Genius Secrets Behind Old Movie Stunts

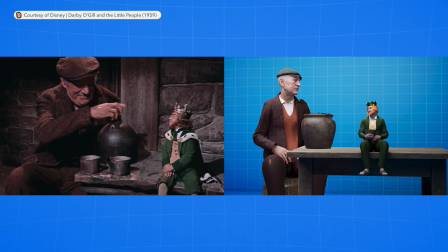496s
So how did they make the actor appear 4 times smaller in this scene?
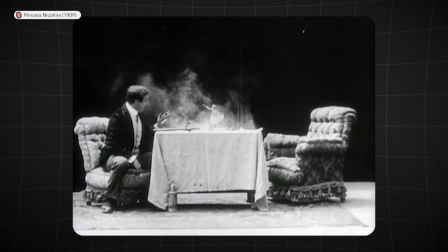500s
The filmmakers used another genius trick to pull this off, a technique used long before cinema even existed.
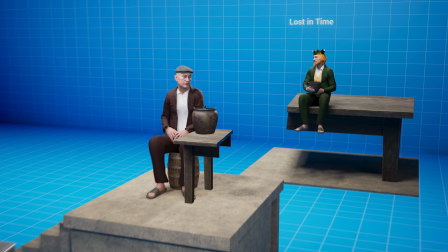507s
The technique is called forced perspective.
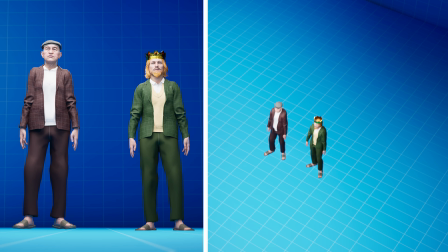509s
They placed the main character close to the camera and moved the actor playing the leprechaun 4 times further back.
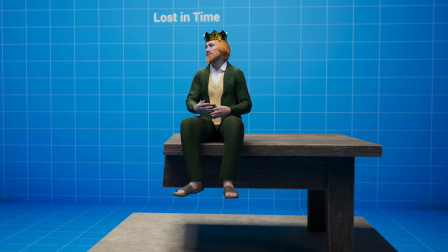516s
They also made the props 4 times larger, so it would match the elements in the foreground.
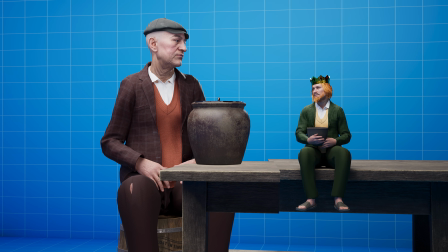521s
When the camera is placed perfectly, the two scenes will blend seamlessly together, and it really sells the effect.
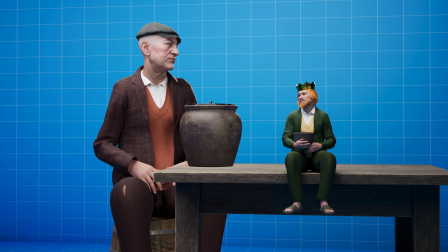527s
But at this distance, it would look weird if the actors were actually making eye contact.
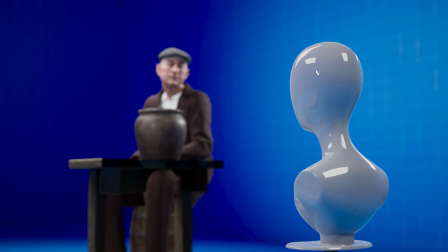532s
So they set up a reference point for both actors to look at, and even though in reality they're not even close to looking at each other, it certainly appears so through the lens.
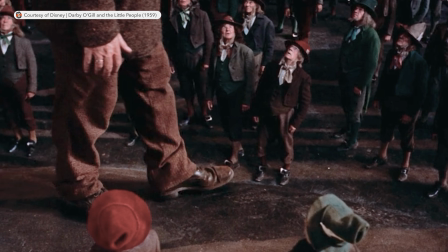541s
This technique was used multiple times throughout the film, even in this shot where the main character walks right next to a bunch of leprechauns.
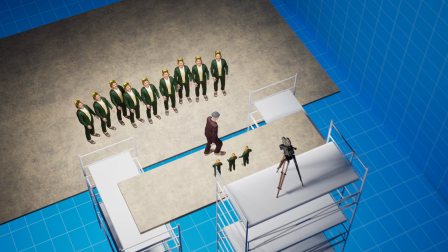547s
This time they raised the camera to a higher point and built a raised platform for the actor to walk on.
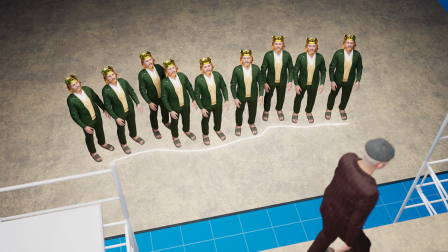553s
Below, they marked the exact area for the leprechauns to stand, and when it's angled perfectly, it looks like this.
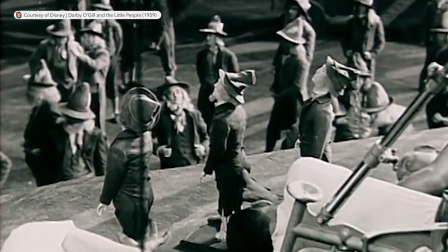560s
They even added puppets to the foreground to complete the illusion.
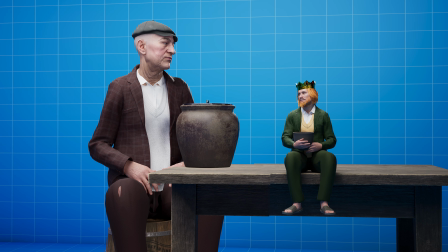563s
This is extremely impressive on its own, but it requires the camera to be static, or else the illusion would be broken.
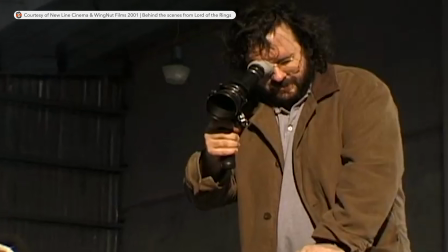570s
This was the problem Peter Jackson wanted to solve when he created Lord of the Rings in 2001.
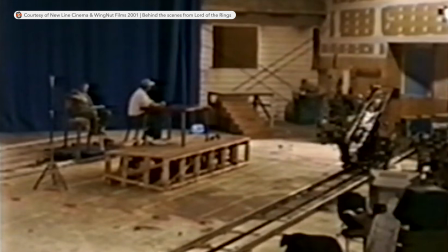575s
He and his team figured out a way to move the camera,
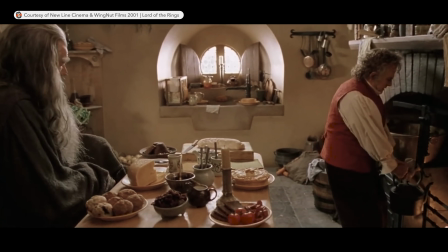579s
but still keep the forced perspective effect working. The technique was used in this shot, where Gandalf sits at a hobbit-sized table while Bilbo,
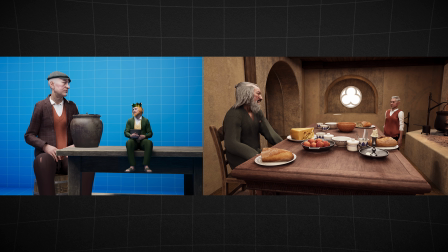586s
of course appearing much smaller, pours him a cup of tea. Just like they did in Darby O'Gill and the Little People, they've split the scene in two.
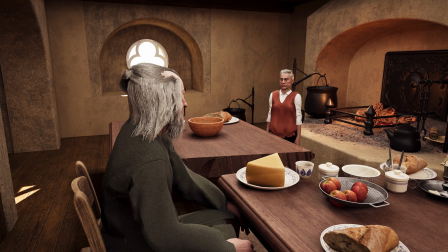595s
Gandalf and half the table is placed close to the camera, while Bilbo and the rest of the table is moved further back, making him appear much smaller.
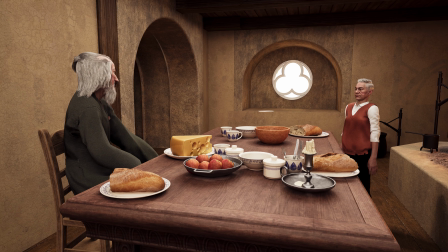603s
But what makes this even more impressive is the fact that the camera is moving.
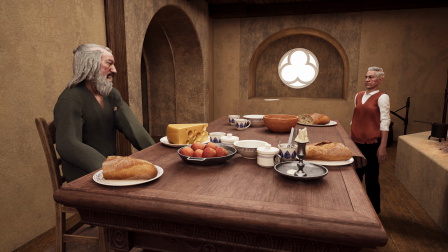608s
But if only the camera was moving, it would look like this, and the effect is broken.
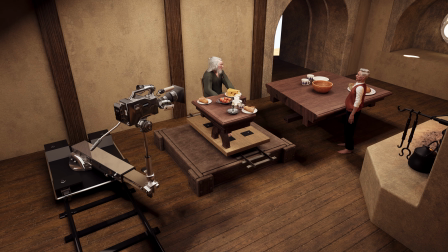613s
To solve this, they placed Gandalf and his part of the scene on a motion-controlled platform,
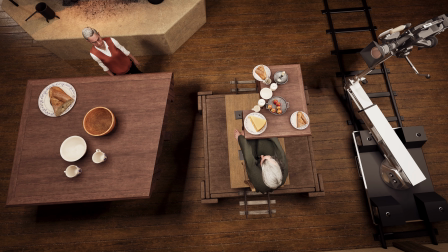618s
matching the exact movement of the camera, keeping everything perfectly lined up.
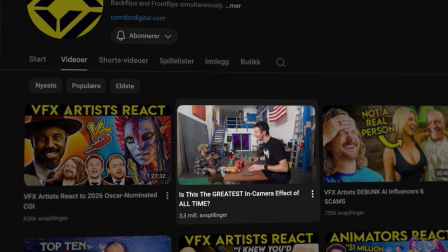623s
One of my favorite channels here on YouTube, Corridor Crew, goes into much more detail about this technique, and actually managed to recreate it in their studio.
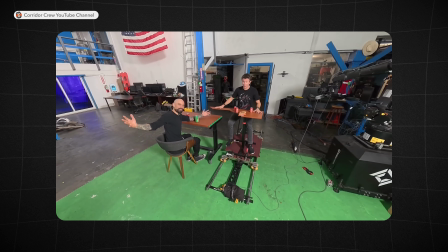631s
I'll put the link in the description, and I highly recommend you go to watch it. They also explain how Gandalf was able to lift off the lid of his cup.
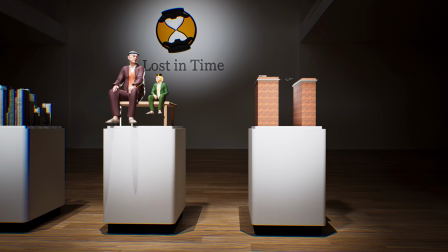638s
While some of these effects were done by camera trickery, for this last one, the credit all belongs to one man, the legend himself, Buster Keaton.
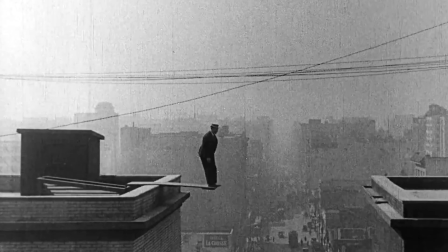647s
This is a famous stunt from Keaton's 1923 film, 3 Ages.
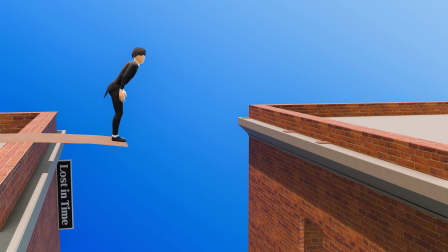652s
But according to Buster Keaton himself, he was never supposed to fall down. The plan was for him to grab onto the ledge, then lift himself up on the other side and move on.
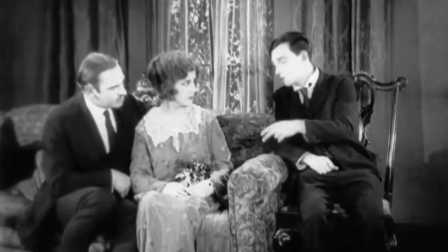661s
But that did not happen. In the film, Buster Keaton and another man are both in love with the same girl.
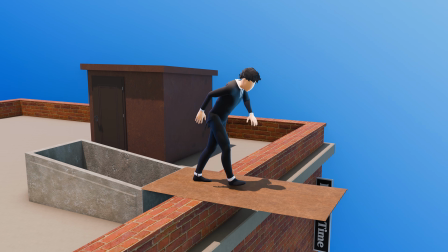667s
Trying desperately to reach her, Buster takes to the rooftops as a shortcut. He goes for the jump, but doesn't manage to hold on to the ledge and falls down.
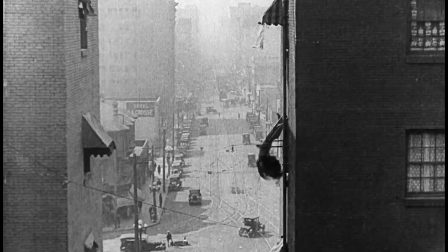675s
And even though the stunt is really dangerous, they of course had safety measures in place.
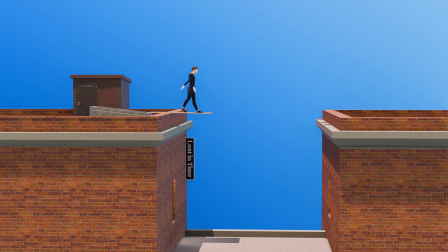680s
Between the buildings, just out of frame, they had a safety net or mattress ready to catch Keaton if he fell.
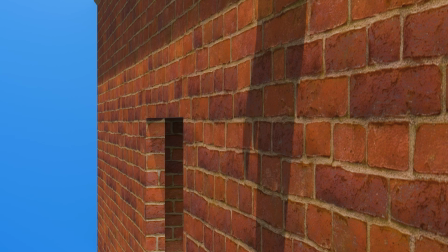687s
But even though they had safety measures in place, Keaton hit his knees into the wall before he fell down.
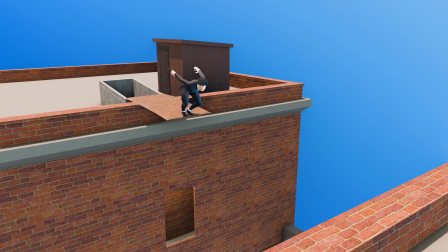692s
Because of this, he had to stay home and rest for 3 days. Even though the shot wasn't planned, they agreed it was too good not to be used.
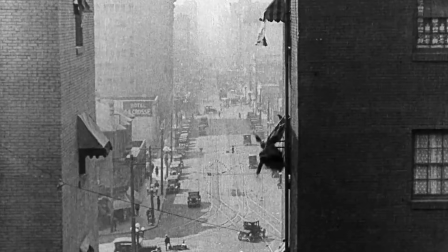699s
So the production reworked the sequence to use the fall as part of the gag.
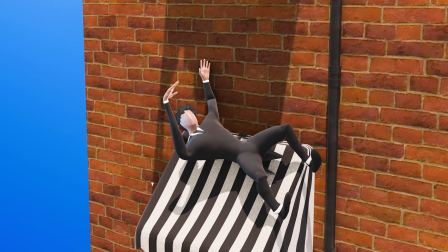703s
For the next shot, Buster Keaton was replaced with a doll falling through the awnings, as you can see here.
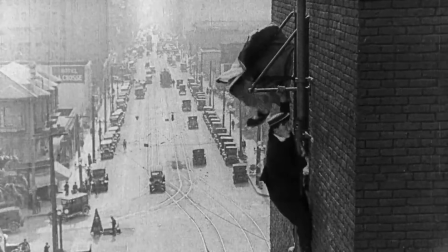709s
Then for the next shots, Keaton was back, even for this one, which is really impressive.
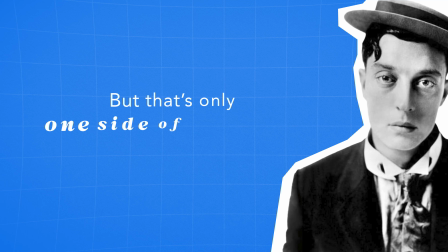714s
But that's only one side of the story.
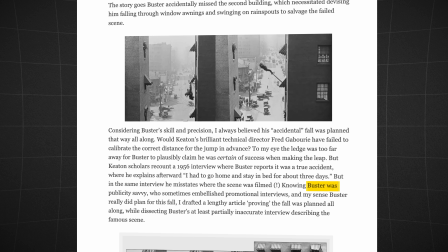716s
According to this article from silentlocations.com, Buster was publicity savvy and sometimes embellished promotional interviews.
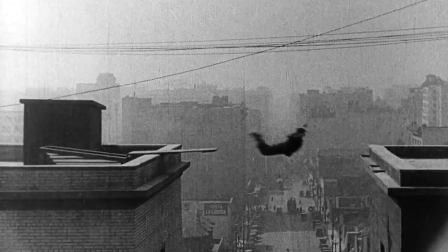724s
They and a few others believe the plan was always to fall down, and that Keaton exaggerated the story for promotion.
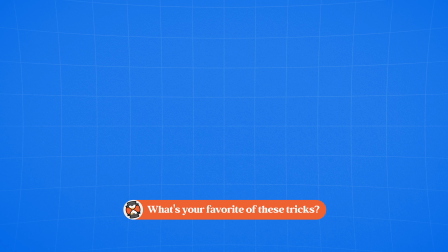731s
What's your favorite of these tricks? If you like this one, I think you'll also like my first video on this subject. If you've already seen that, the other one on your screen should be perfect for you.